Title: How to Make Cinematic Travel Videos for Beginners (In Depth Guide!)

Because sunlight is the most pleasing during golden hour it makes sense to get most of your shots either within one hour after sunrise or one hour before sunset. It's actually quite hard to not get good shots during those times unless you're surrounded by clouds like we are at this time of the year.
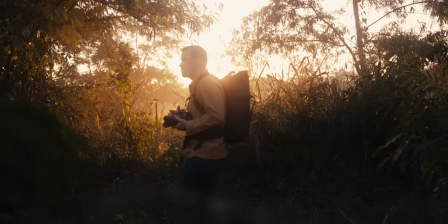Can't change it. As there is only one light source outside if you don't bring any artificial lights, you can only focus on positioning yourself and your subject.
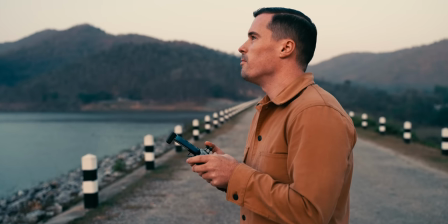If the sun shines directly in the face of your character or on the front of an object, there is not much depth.
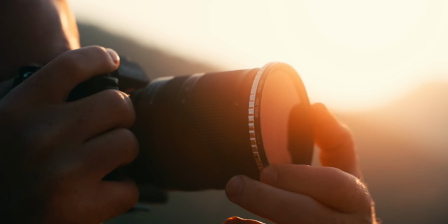That's why it's usually better to film from an angle where the sun is either somewhere behind your subject or shines on it from the side.
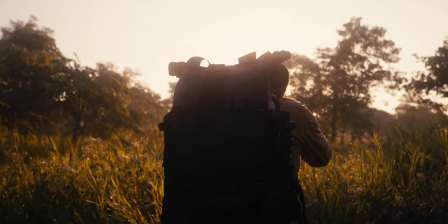Having the sun behind generates a nice room light effect around your subject which separates it from the background.
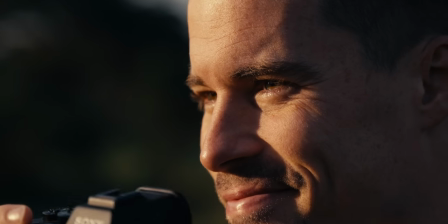Light coming from the side throws shadows over the face or subject and therefore reveals details and depth. My general rule of thumb is to shoot from the shadow side of your subject because that always creates a bit more depth But of course you can't always do that Sometimes you want to have something different in the background or so that case it's perfectly fine Not every single shot in your video must be perfect So just do it as much as possible and always remember this rule from now on Shoot from the shadow side and you will mostly do it right.
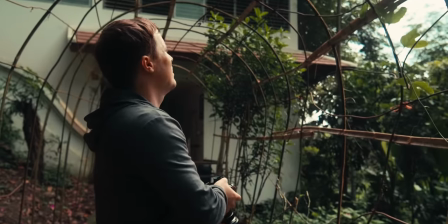If you have to shoot during the day the same rules apply But it's a bit more difficult as the Sun is high up in the sky
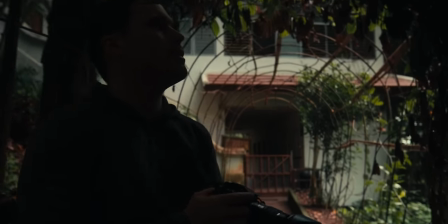Filming in shadowy areas helps then because that lets the light come from one or more directions what gives you more control.
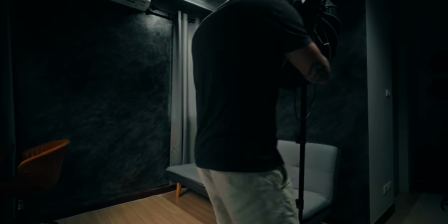If you're shooting inside it's also pretty much the same but you have more options because you can control your light sources better.
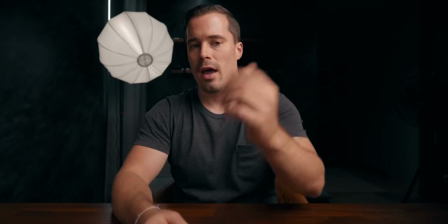On top of that if you use studio lights you can use more than one. But if you don't have any budget for that you can also shoot your videos close to your windows.
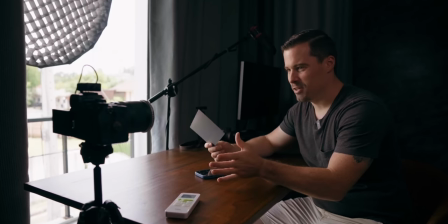Windows are a great light source as they are big and soft. While doing so make sure to use the same lighting rules as if you would film outside.
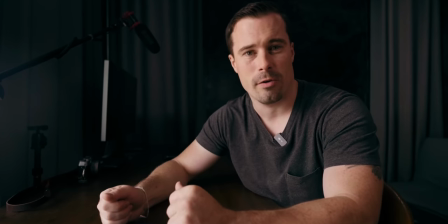Place the camera on yourself so that a shadow falls over your face and if possible place another light source anywhere behind you to get that rim light effect. And a little pro tip here when you're shooting at home. I used it both for my desk setup here but also for the sofa setup that you've seen in the beginning. The tip is that you want to use your ceiling light so you can use it to create a hair light effect. So you essentially have like kind of a rim light on your hair that separates you a bit more from the background. And as you can see, I use only these two lights there on my ceiling while I unscrewed the light bulbs of the other two because I don't want the lights to affect my face. Like if I would point my key light to my face, but then also I get light from the ceiling that would change the temperature of the light. So that's not good anymore. I only want that in the background or over my head directly to create the hair light effect. And I do that by only using these two there. because when I sit on the sofa, they're directly on top of me, so it only really falls on my head. When I sit here on my table, then they are behind me, so it also gives me a bit of a hair light, but it also makes the wall a bit bluer or colder, so that the background color temperature separates more from my skin. Just a little tip here, like you can sometimes make it super easy. You don't always need the most professional setups to create certain effects with your lighting.
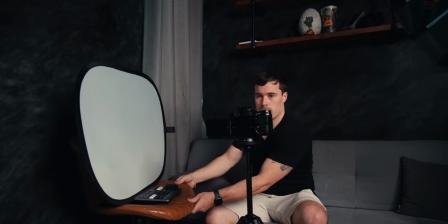You can also use a reflector or fill light to make the shadow side of your face a bit brighter in case it looks too dark.
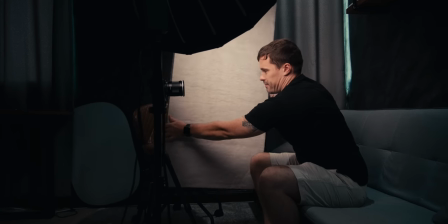Reflectors are cheap, but if you don't want to buy one, you can also use a plain white pillow or a piece of paper.
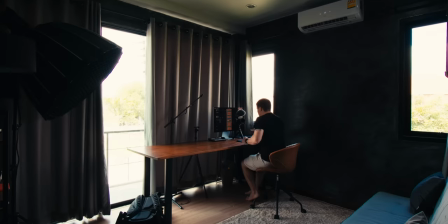If you use window lighting, the main downside is that the light changes all the time, so I suggest you to only shoot for short amounts of time in one position and then move to another window, so that the viewer doesn't notice these changes. For this reason, it makes sense to eventually invest in professional lights. I just got this new light here from iFootage which is the Anglerfish SL160D.